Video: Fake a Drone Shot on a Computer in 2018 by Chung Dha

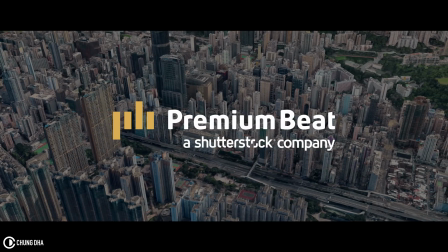This video is brought to you by Premium Beat, an exclusive source of royalty-free tracks for your creative needs.
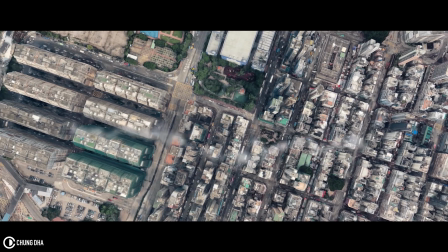Hey filmmaker, Chung Dha here. In this video, I'm going to show you how to fake a drone shot on a computer.
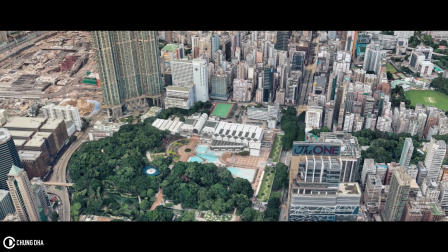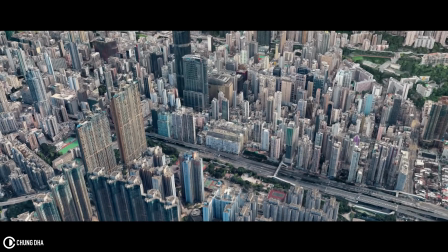So before we start the tutorial, if you haven't subscribed yet, please hit the subscribe button here below.
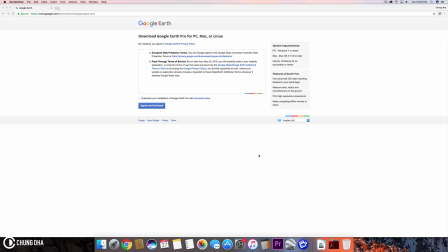To make these shots, we need to download Google Earth Pro. In the description below, I have the link to this page. You just have to press agree and download Google Earth Pro.
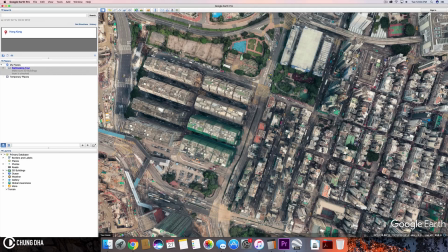So once you have installed Google Earth Pro, we need to actually also use a recorder. Even though I am now using ScreenFlow, but ScreenFlow isn't that great for recording Google Earth because it will get very,
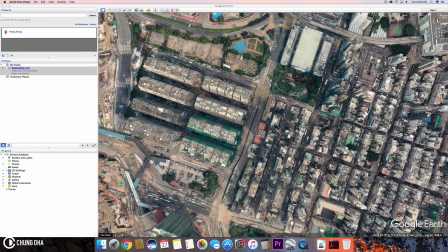very choppy images or choppy movements. So a screen recorder that I recommend is using QuickTime because it can actually
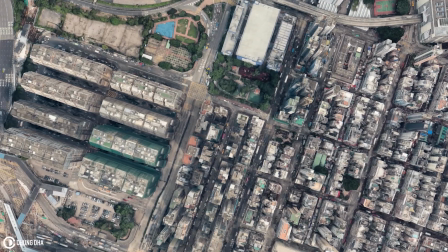record without getting too choppy shots and it won't drop frame that much.
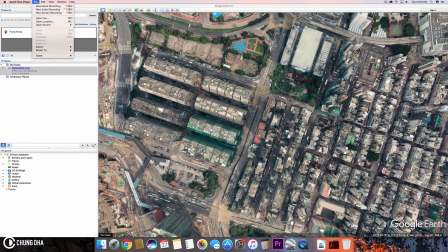So to start a recording, we press here on File and then press New screen recording. And also another great thing with the QuickTime recording, you can also select a section of the screen.
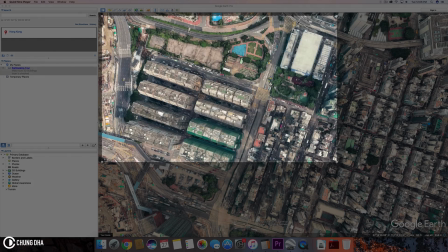You can here start and drag just a section of here.
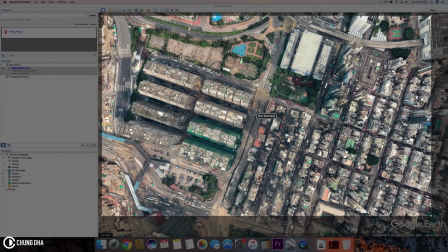So in post, we don't have to crop as much. So we don't have to crop all these things we see here on the side.
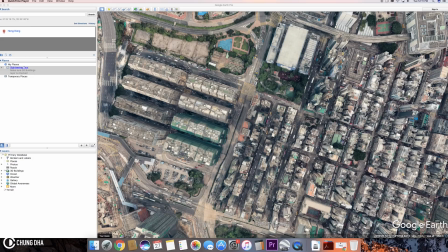We have now switched over to the QuickTime player screen recording. We're recording the screen fully right now. And to move around the city, we can drag around to move about.
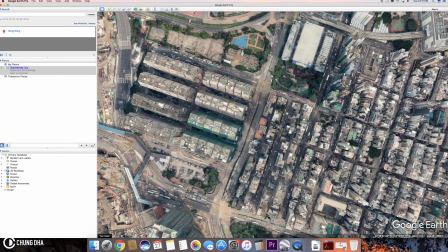However, the thing is with screen recording on the QuickTime, it actually records also your mouse.
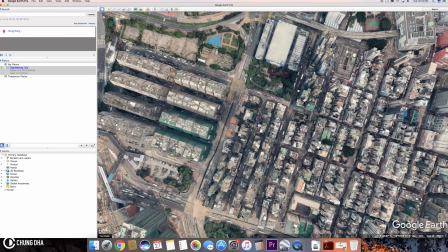So it's kind of not that good to do that. Also with arrow, you can also move around.
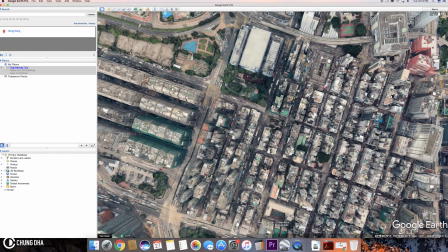However, the speeds are quite fast, so you don't get that nice slow movement.
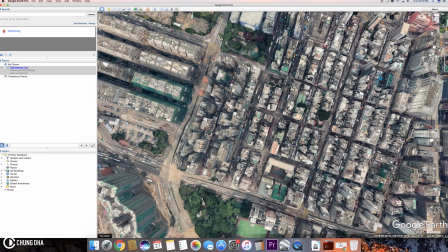So to actually get that slow movement, we are using these controllers here.
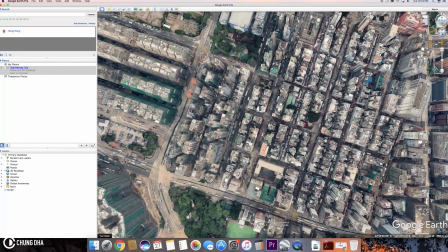So by just dragging this, we can actually get like a pretty nice slow movement.
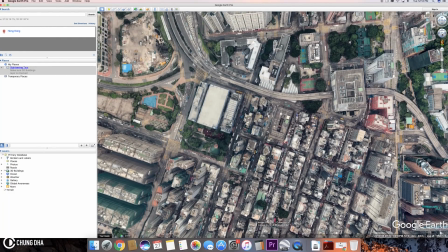And I'd go faster and slow down. So just slight movements,
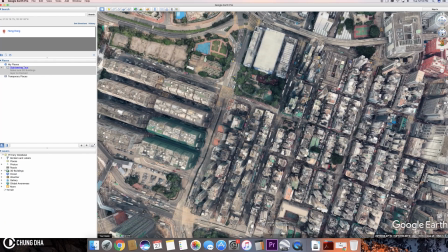we can keep this as slow, like a nice slow pace.
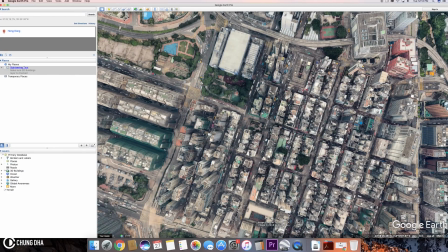But also we have also a lot of controls on the keyboard, like when we hit
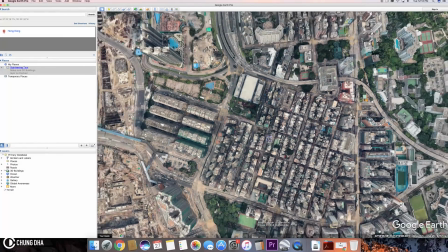Control, and we can drag to zoom in and out.
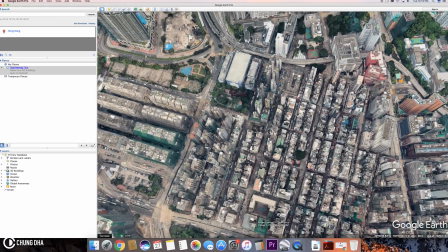And we also have Shift to shift the angle here.
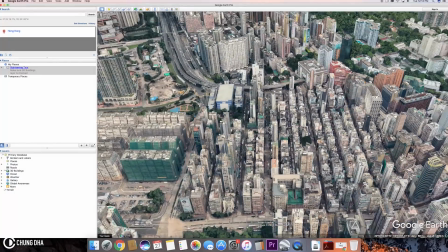So one thing also you need to look out is sometimes the terrain is,
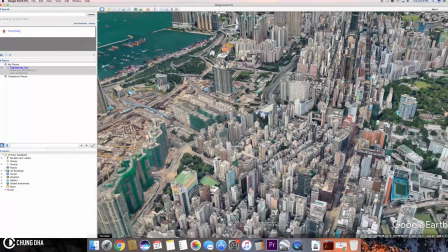when you have it too wide, you have like really weird terrains like here on top.
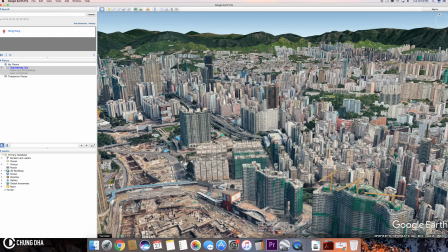Also, when you have like a very wide shot, having these mountains or a lot of things far away visible is not that pleasing.
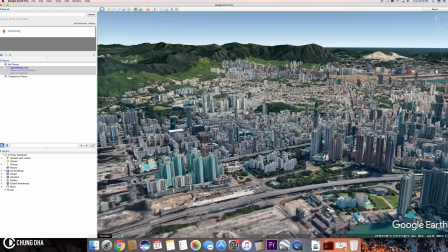So it's better actually to have like the city quite close up,
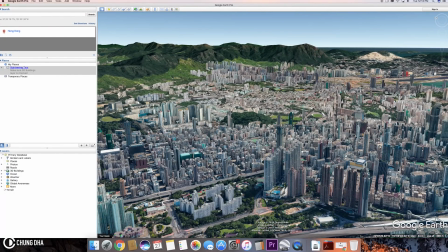and but also not too close up,
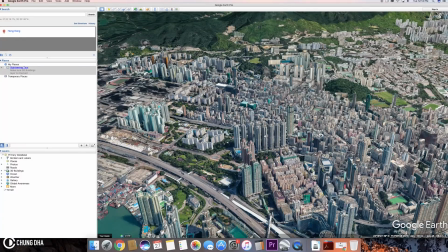because you will then also have like the issue that the textures of the buildings won't be that good looking.
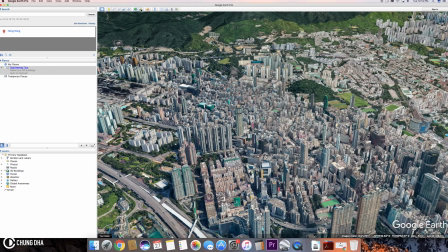Another thing we need to really turn off here is this button. This is show sunlight across the landscape, because having this turned on,
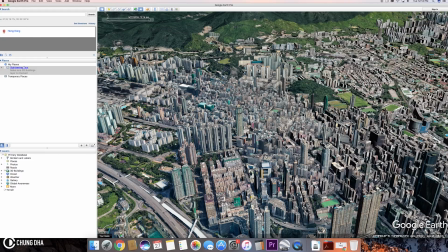we get actually real sunlight and we have like really a lot of really dark shadows. So we can't actually change the settings of these shadows, and these shadows are far too harsh. I'd rather just leave them off
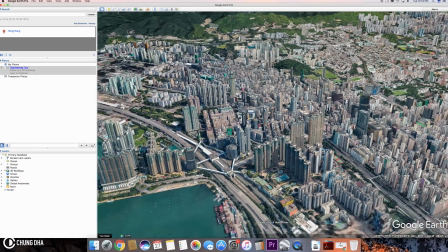and have more, it look more natural with the actual shadow that they have captured.